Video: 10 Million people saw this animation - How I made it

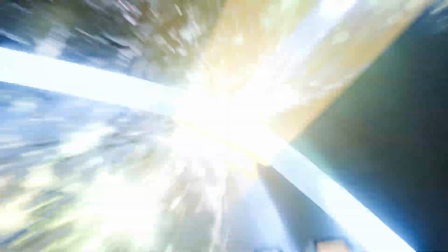[0:01]
breaking down this Blender project that aired to over 10 million people. I'm going to be showing you how I made a 1 to 1 scale of New York City, how to make the globe, some precise camera animation and an insane rendering hug.
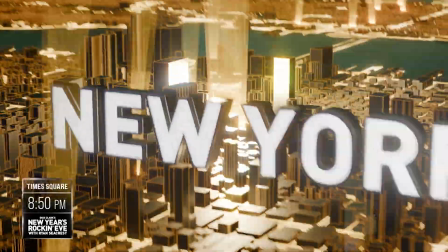[0:11]
Let's go.
Now from New York we head back out west about 2500 miles to Las Vegas for more music.
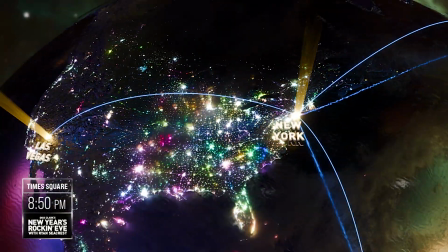[0:18] Gronk, we're coming at you. Take it away buddy.
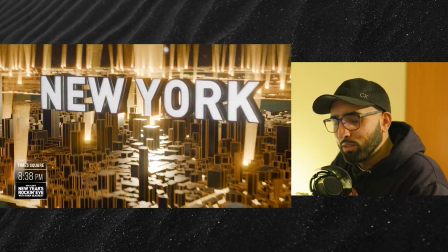[0:26]
Guys. So that happened. Happy New Year.
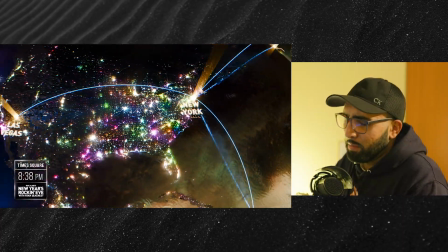[0:29]
That feels, that feels insane to me. yeah this is blender broadcast to millions of people on the world stage so they just wanted a location transition and they had no brand guidelines so my mind was blank there's a project i was talking about a couple weeks ago i was like i don't know what to make a few days go by i decide okay i'm gonna pray about this because i just can't can't put anything to paper and there's the
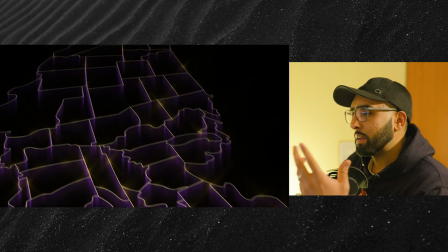[0:52]
idea i got realized i could get some state lines to get some kind of wireframey vibe use the waterfall crystals of the ball drop to create
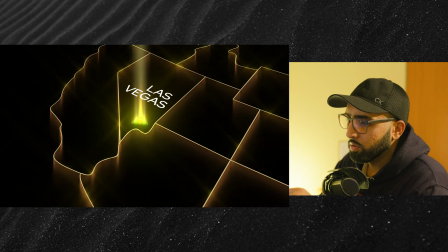[0:59]
this locator device and they They really liked this. They were like, oh, this is really cool. It was really quick to mock it up in After Effects and then took it into Blender.
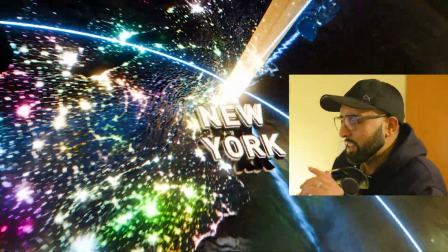[1:05]
I made the city. They were pretty happy with that. Then I made the earth. They were like, yep, this is great. Thank you.
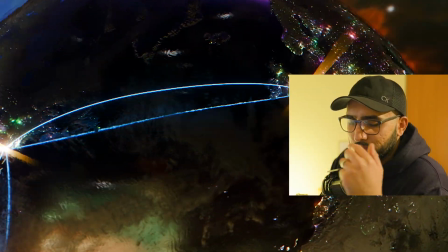[1:10]
Nice. So I just had to refine what I'd already come up with, which is amazing. Globes are great because they're just spheres.
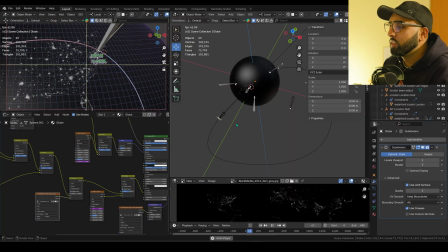[1:18]
It's just textures and then lighting. Here is the viewport of what's happening.
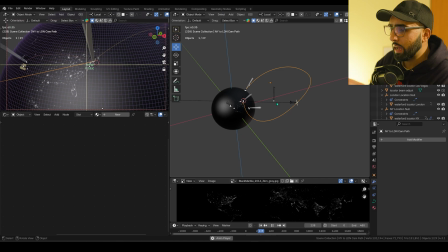[1:24]
So this is the move from New York to London. Using a camera path, you can get absolute control. as to where your camera's going.
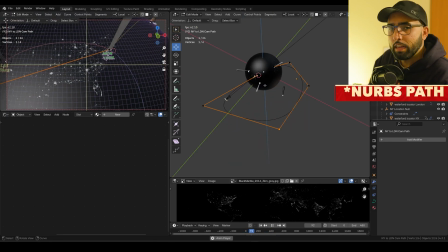[1:31]
So the camera path is just a bezier curve. That allows me so much control with where the camera's going instead of just guessing with keyframes and like graph editor, like nah.
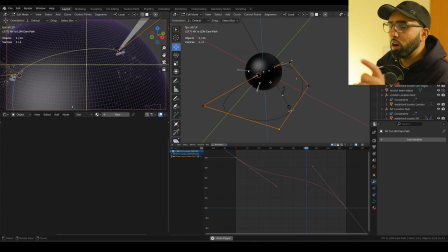[1:40]
You wanna be able to set the path of the camera and then use the graph editor to control the speed of the camera along that path.
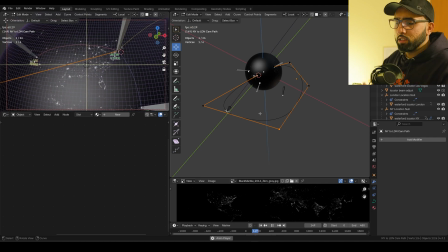[1:47]
That gives you way more control. Couple that with a camera target. So having the camera target is really important because you can choose where the camera's looking, right?
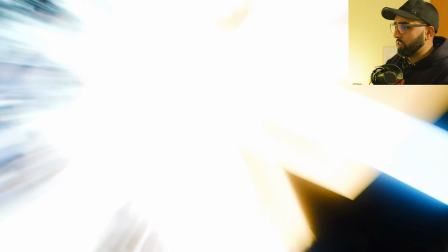[1:54]
You can control that and animate that independently from the camera. So before I went to London, I wanted it to show all of USA first.
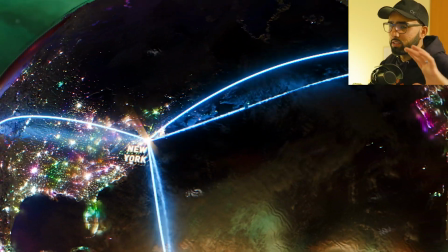[2:01]
Just a big hover on USA and then it flies out. So the good thing about making Earth is that the textures already exist online in the public domain.
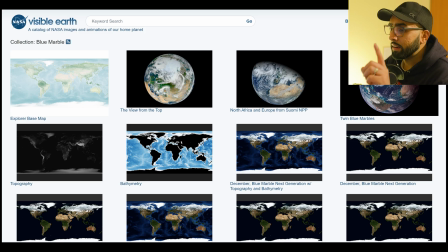[2:11]
You can grab really high resolution textures. I needed the specular because that's the black and white map.
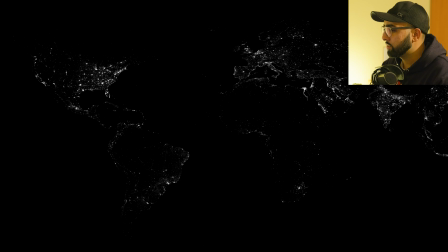[2:16]
The night map so you see the lights and I needed the displacement map.
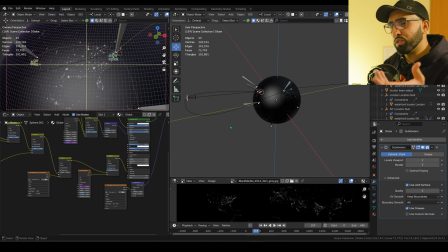[2:21]
I used the displacement to give the Earth detail when you're close and then all the reflections on all those little ridges and valleys and mountains and stuff.
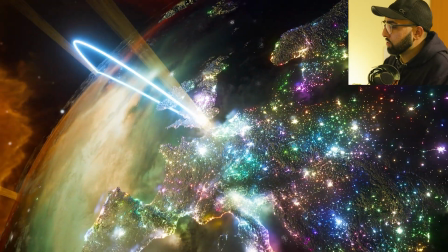[2:29]
And to get that working, I just had to make sure my earth was subdivided enough.
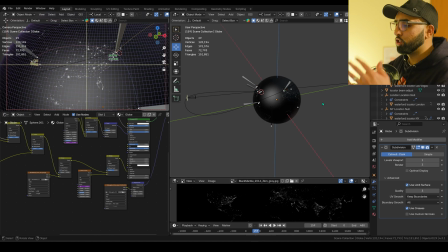[2:32]
That's why the earth is this subdivided and then it's got a modifier on it so that there's enough geometry for the displacement map to actually push and pull things up and down.
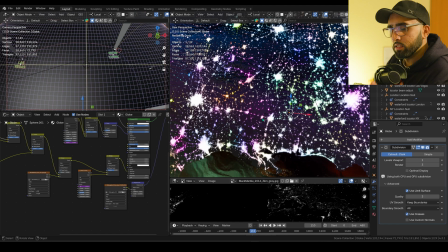[2:42]
One of the most important things were the night maps because that's the city lights of the world. That's one of the key aspects of this whole thing.
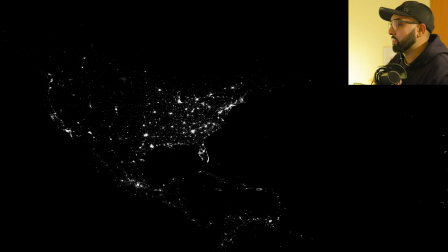[2:48]
So I found some really, really high res night maps and I was able to place them here and then I was shining a noise texture through them.
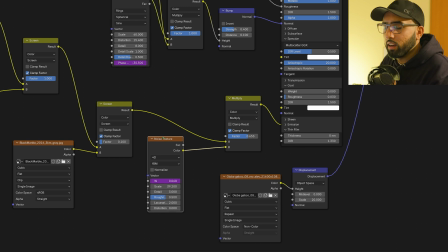[2:55]
I'm just animating that noise because there's no brand guidelines. I just thought how can we just turn up the celebration?
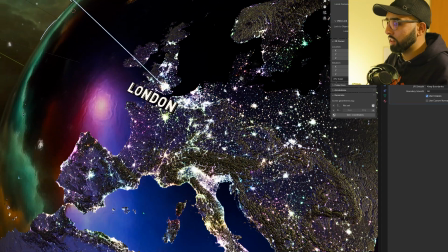[3:01]
That's flashing lights multi-colors celebration, right?
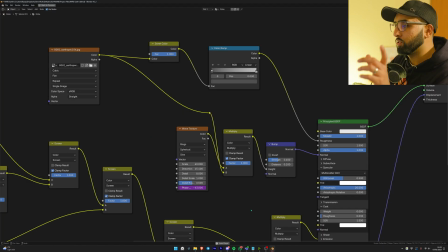[3:05]
So the water is just a wave texture and it's got a lower roughness and that's all using the specular map So the specular map is black and white, right?
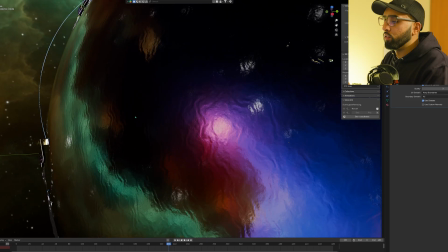[3:14]
So land is black sea is white So that gave me a mask for putting a ripple on the sea and making the land a bit more rough
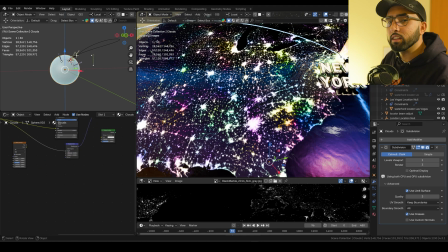[3:22]
then the little secret sauce added onto this was clouds once again it's just an image like really high-res image but i wanted that translucence i
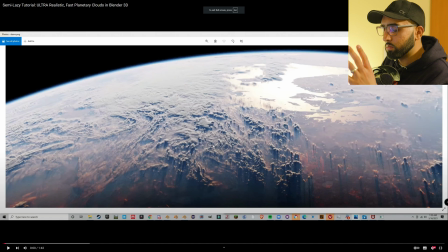[3:30]
saw tutorials about people using cloud volumes and you can get this awesome volumes with displacement maps of clouds but that sounded really expensive on render time so i decided to use glass so i just put the clouds on a glass material and the clouds were just the alpha layer and then the glass
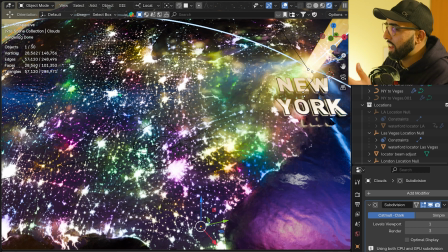[3:45]
itself was just a rough frosted glass kind of feel and that was really nice because you get this secondary layer of the
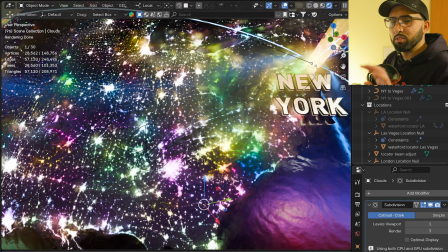[3:51]
city light hitting through the clouds and then I used a fresnel so that you don't see the clouds at the edge of the earth so that you don't get this extra
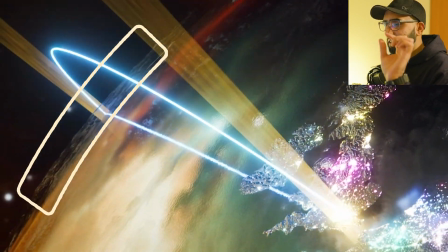[3:57]
little layer popping off the earth, popping off the surface.